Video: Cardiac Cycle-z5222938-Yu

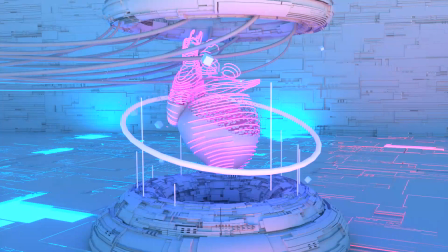(7:54)
I use the particle effects to stimulate the death of fragmentation, and also these
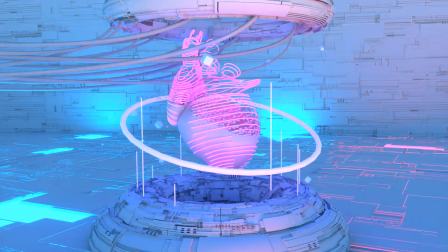(8:12)
lines are animated by the growth effect. So in the final light color rendering, the light effect varies with the cardiac cycle is adjusted.
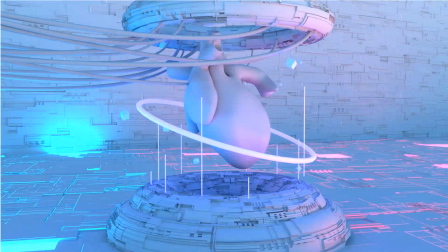(8:26)
I inserted some technological elements into the construction of the whole sense, such as the label-like workbench and the messy cables.
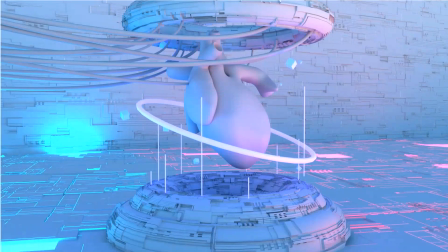(8:45)
I used a displacement map for the entire background so that the layering of the technology was highlighted, and also two fluorescent panels placed on the ground to add a
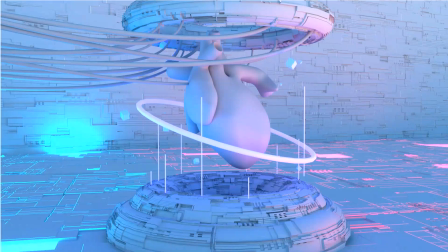(9:07)
scientific tone to the scene. Also, natural light is added to ensure that the model is not too dark. So the final effect of the model still has many places that could be future updated and improved.
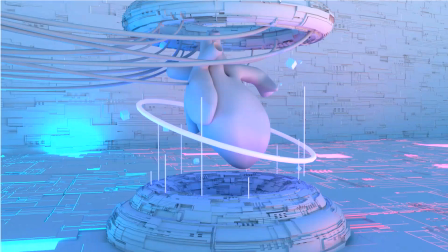(9:24)
For example, the pacing of the video and particular effect of the heart was also far from what I expected to be a more natural display.
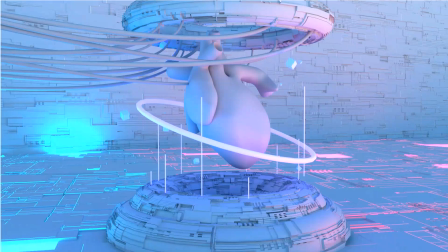(9:39)
So, but this course, this task allowed me to get in touch with and understand the manufacturing of the process of 3D models. So in the future, I expected that I could
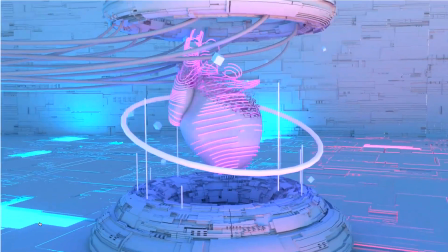(10:00)
express my artistic views and opinions through 3D CGI.
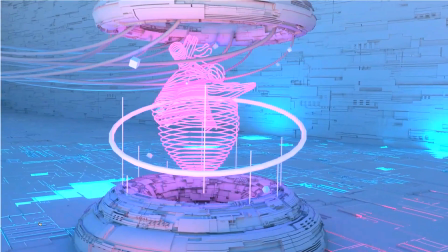(10:07)
So these are my presentation. Thank you.